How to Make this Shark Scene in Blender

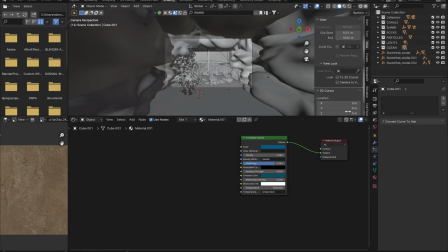welcome to this channel. Today, we will break down my project. Let's get straight to the discussion.
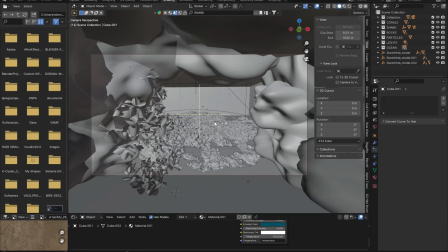Let's break down this scene and see what I used.
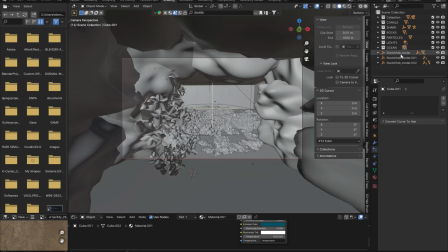For this scene, most of the objects I downloaded from sites like Sketchfab and some I took from the Blender kit add-on. For textures, I like to download from Ambient CG, Quixel Bridge, Polyheaven, and others.
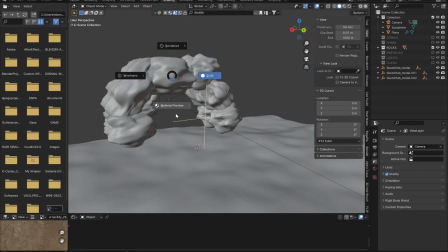For this rock object and the sandy ground, I modeled them myself.
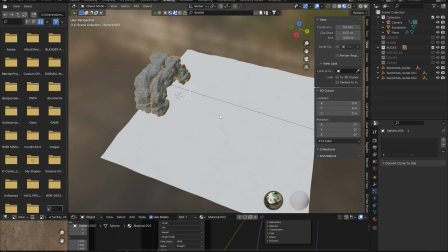I created a shape like a cave so that the camera can be animated from inside to outside.
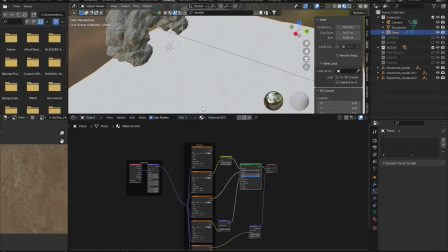For the sandy ground, I only used the displace modifier to create this shape.
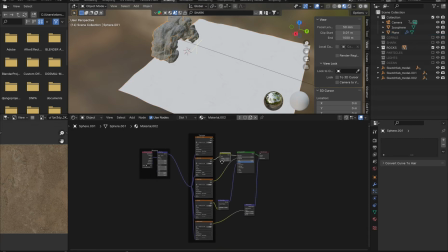For the texture, I used PBR, and here are my texture nodes.
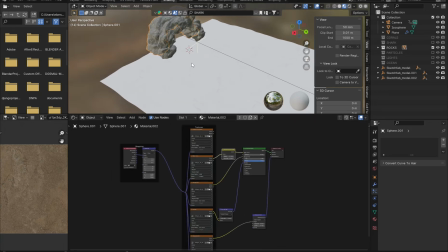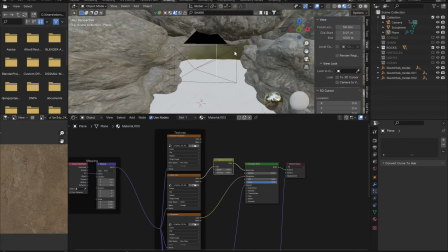Once the rock and ground were created and textured and the camera was set up,
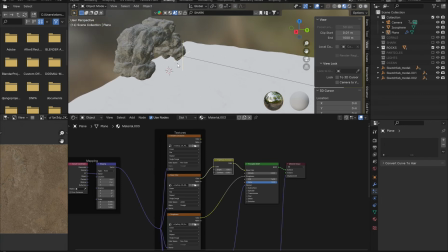including the animation from inside to outside, the next step was to add the coral rocks in the sea.
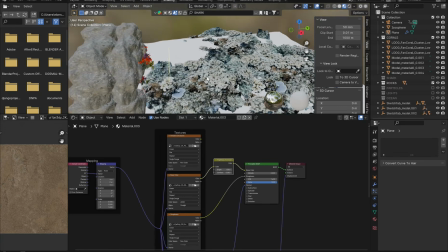I downloaded this coral from Sketchfab. You just need to go to the Sketchfab site and search for corals, and you will find many options to use.
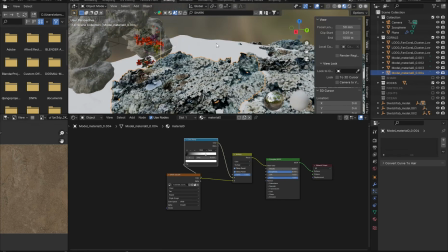For the placement of the coral, I only used one model, then duplicated it and placed it where I wanted, as you can see here.
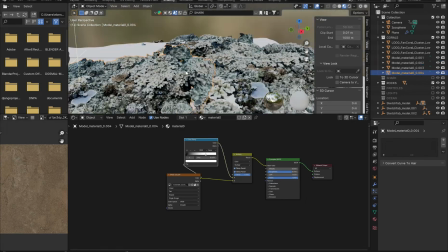For the coral texture, I customize it a bit by doing this,
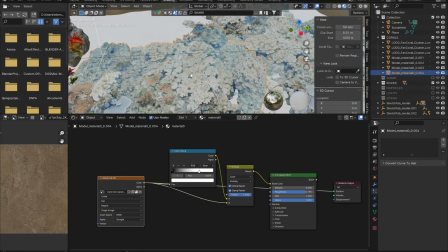just to remove the emission shader and add a little bit of ambient occlusion into the texture.
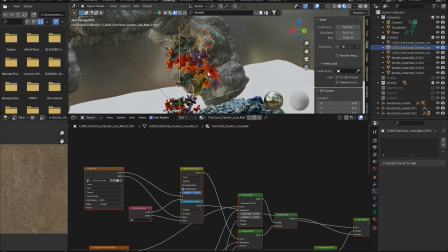And to animate the coral, I only used the wave modifier to make it move like it's in the sea.
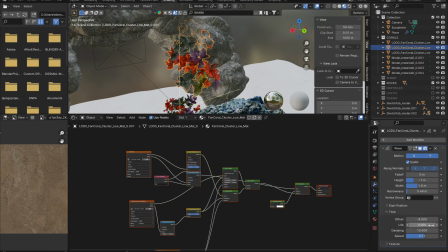Here are the settings for that wave animation. You can use them as they are or create your own version.
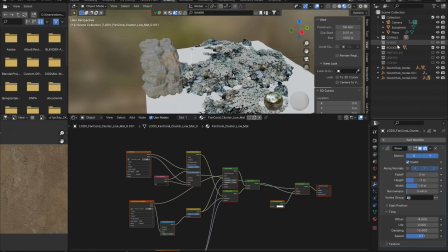If that's done, the next step is to add the shark model to our scene. I got this shark model from Blender kit.
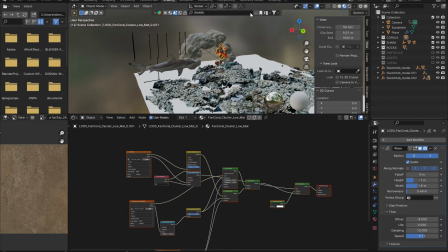You can search for shark by clicking on the scene section, and it will display a scene with this shark.
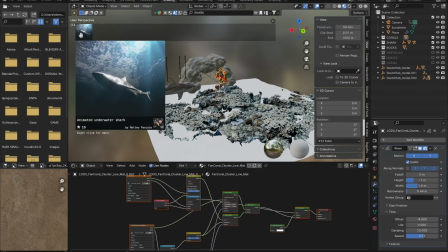This scene was created by Matteo Pasquale. Thank you, Matteo, for this amazing model.
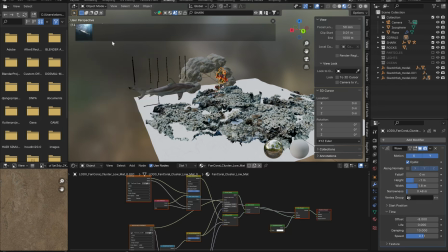What's interesting about this model is that it has already been animated by its creator, so we can use it right away.
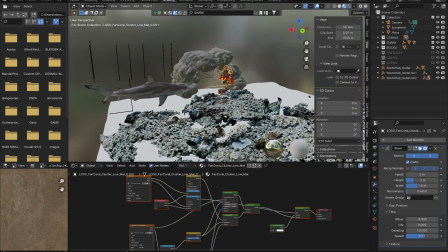Here, I'm only using the shark model. I placed it with the animation movement like this.
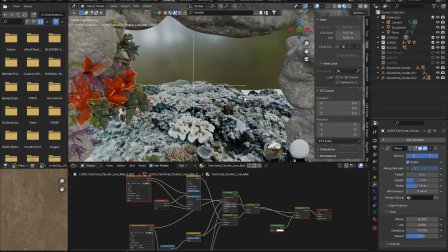So when we look from the camera inside the cave, it will appear as if the shark is passing in front of the camera from right to left.
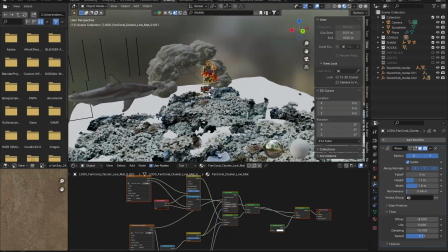Now, after we have correctly placed the cave, coral rocks, and shark,
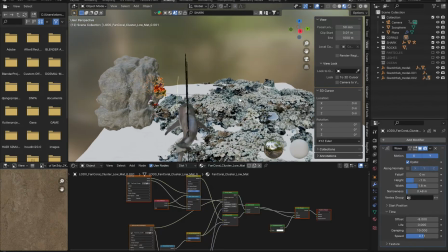the next step is to add volume to make it look like we are really underwater.
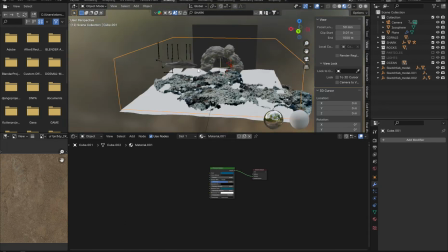Here, for the volume, I simply used a cube and adjusted its size to fill the scene, as you can see here.
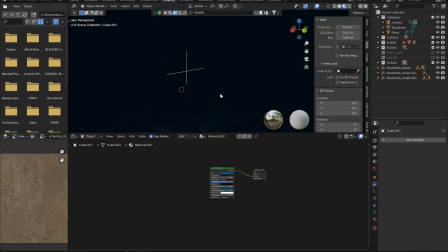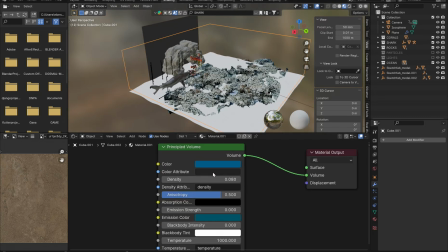For the volume shader, I used the principled volume shader and set it up like this, adjusting the volume color, volume density, and anisotropy. You can set it up like this or adjust it however you like.
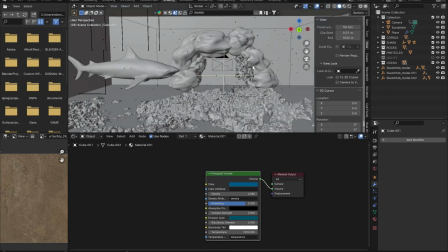And finally, as you can see in this scene, there are also floating particle animations in the sea, like in this scene. To create the particles, I used a smaller cube than the one for the water.
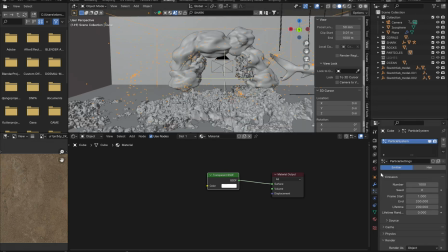Then, I added a particle system and set it to volume mode. For the physics type, I set it to Boids, and for rendering, I set it to Object and Icosphere.
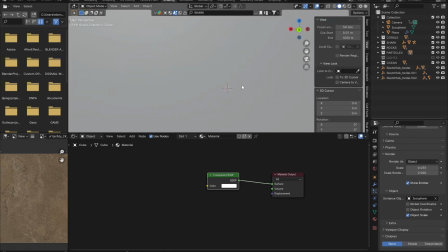The Icosphere object can be added easily, and I applied simple shading, using a translucent shader for the icosphere.
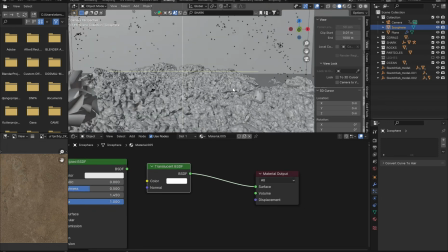If that's done, we can see the particles moving in the sea like in this scene.
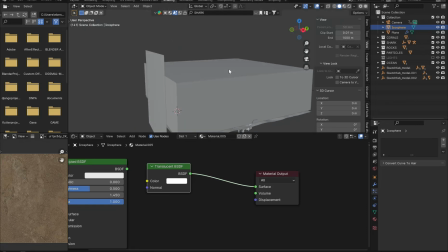And the most interesting part is the caustics light. For the caustics light, I used the method applied by Polyford.